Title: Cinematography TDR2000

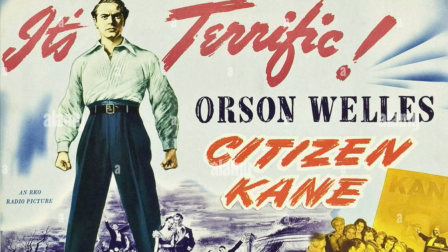The film Citizen Kane follows a story of a reporter who is assigned to find out what the word rosebud means, which is the last word spoken by a man named Charles Foster Kane. The film then goes back into Charles Kane's life to find out the significance of this word,
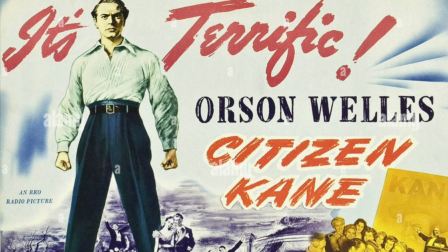where we find out who Charles Kane is and about his crazy life. cinematography has three main choices for analysis shot types which describe how a
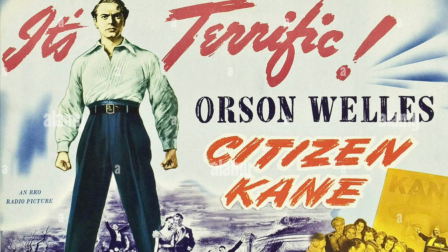sequence of shot types delivers meaning lighting which is direction source mood and lastly familiar image the cinematography in the film citizens cane heavily focuses on the lighting and deep focus concept
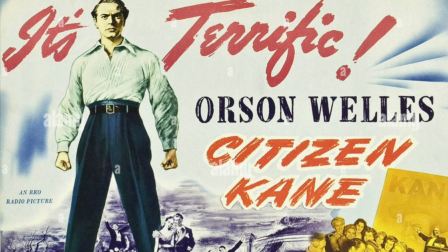According to Studio Binder, deep space is defined as the deep focus shot utilizes the space. The lighting in the scene favors all the elements of the scene. You're able to search for emotional depth and story elements in each character's placement throughout the frame.
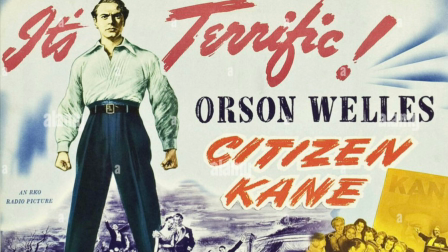Deep space emphasizes the emptiness and power that Charles Kane has throughout his life, featured in the film. Greg Tolan, the cinematographer of Citizen Kane, loved the use of deep space composition and lighting.
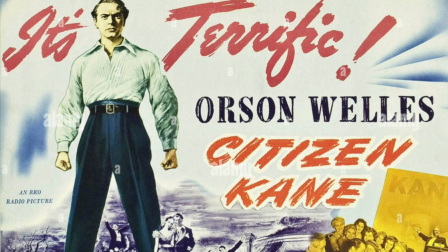These two forms were used together most of the time. The high contrasting lighting played along with the deep space used in the film.
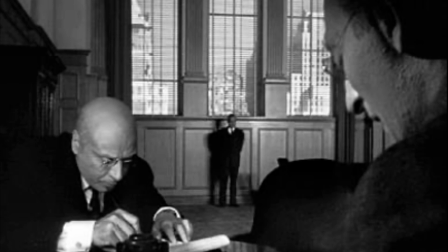A specific example that stuck out to me in the film is when Mr. Thatcher is in the office with Charles to sign Charles' newspaper company over to Mr. Thatcher. Charles is standing in the back of the room, and the sound echoes when he talks to show how far he is from Mr. Thatcher.
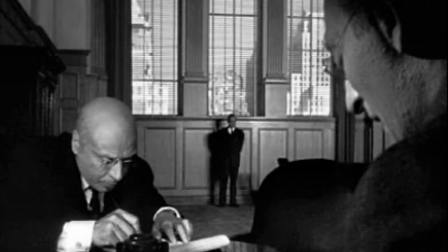The echo brings the use of deep space into reality for the viewers, and it shows the message of loss in power and how he is giving up what he had. The contrast of lighting in the room also brings attention to Charles in the back.
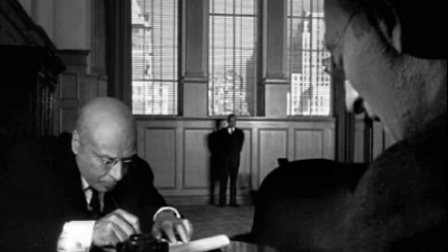It emphasizes the size of the room, and it shows power within the room. The brighter light also shows the shadows,
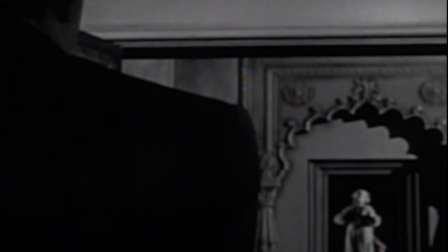and it also makes Cain stand out and not be hidden in the back. Another use of cinematography in this film is the scene when Susan Alexander Cain packs and leaves Charles Cain for good,
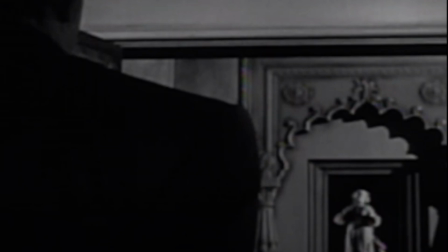gets out of his life. Kane's back is standing in the front of the frame watching while Susan Alexander walks out of his life and walks through the giant mansion as she's
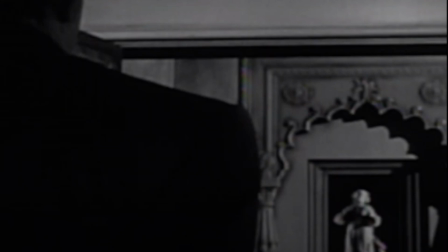walking out she's walking through a dark hallway with massive door frames and this emphasizes um greatly from behind and creates deep space and shows the emptiness and
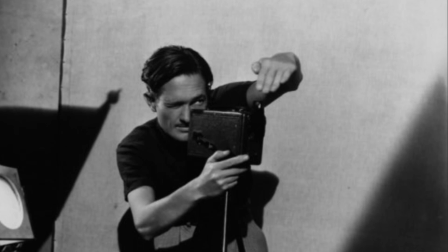loneliness of their home the cinematographer Greg Toland is a very well-respected, well-known, and experienced man within the industry. Before working on Citizen Kane with Orson Welles,
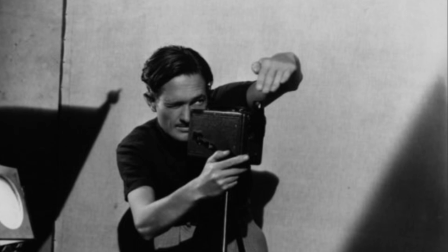his work was also featured in William Wyler's The Best Years of Our Lives, John Ford's The Grapes of Wrath, and about 13 other films. Toland was beyond his kind. He took risks and found a way to get the most perfectly captured shot. In Citizen Kane,
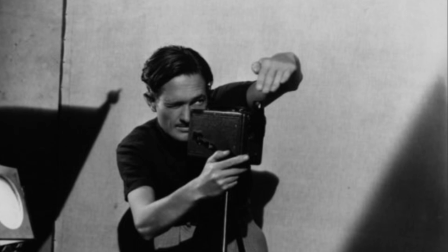there was a scene where he cut a hole in the floor and had the camera level with the floor to angle up at the actors, capture the correct understanding of the scene, and to get a good deep space concept.
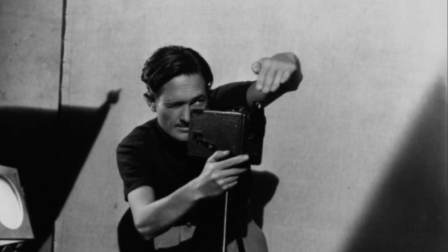Although Tolan lived a short life, he is in the top ten most influential cinematographers for his great skill and ability.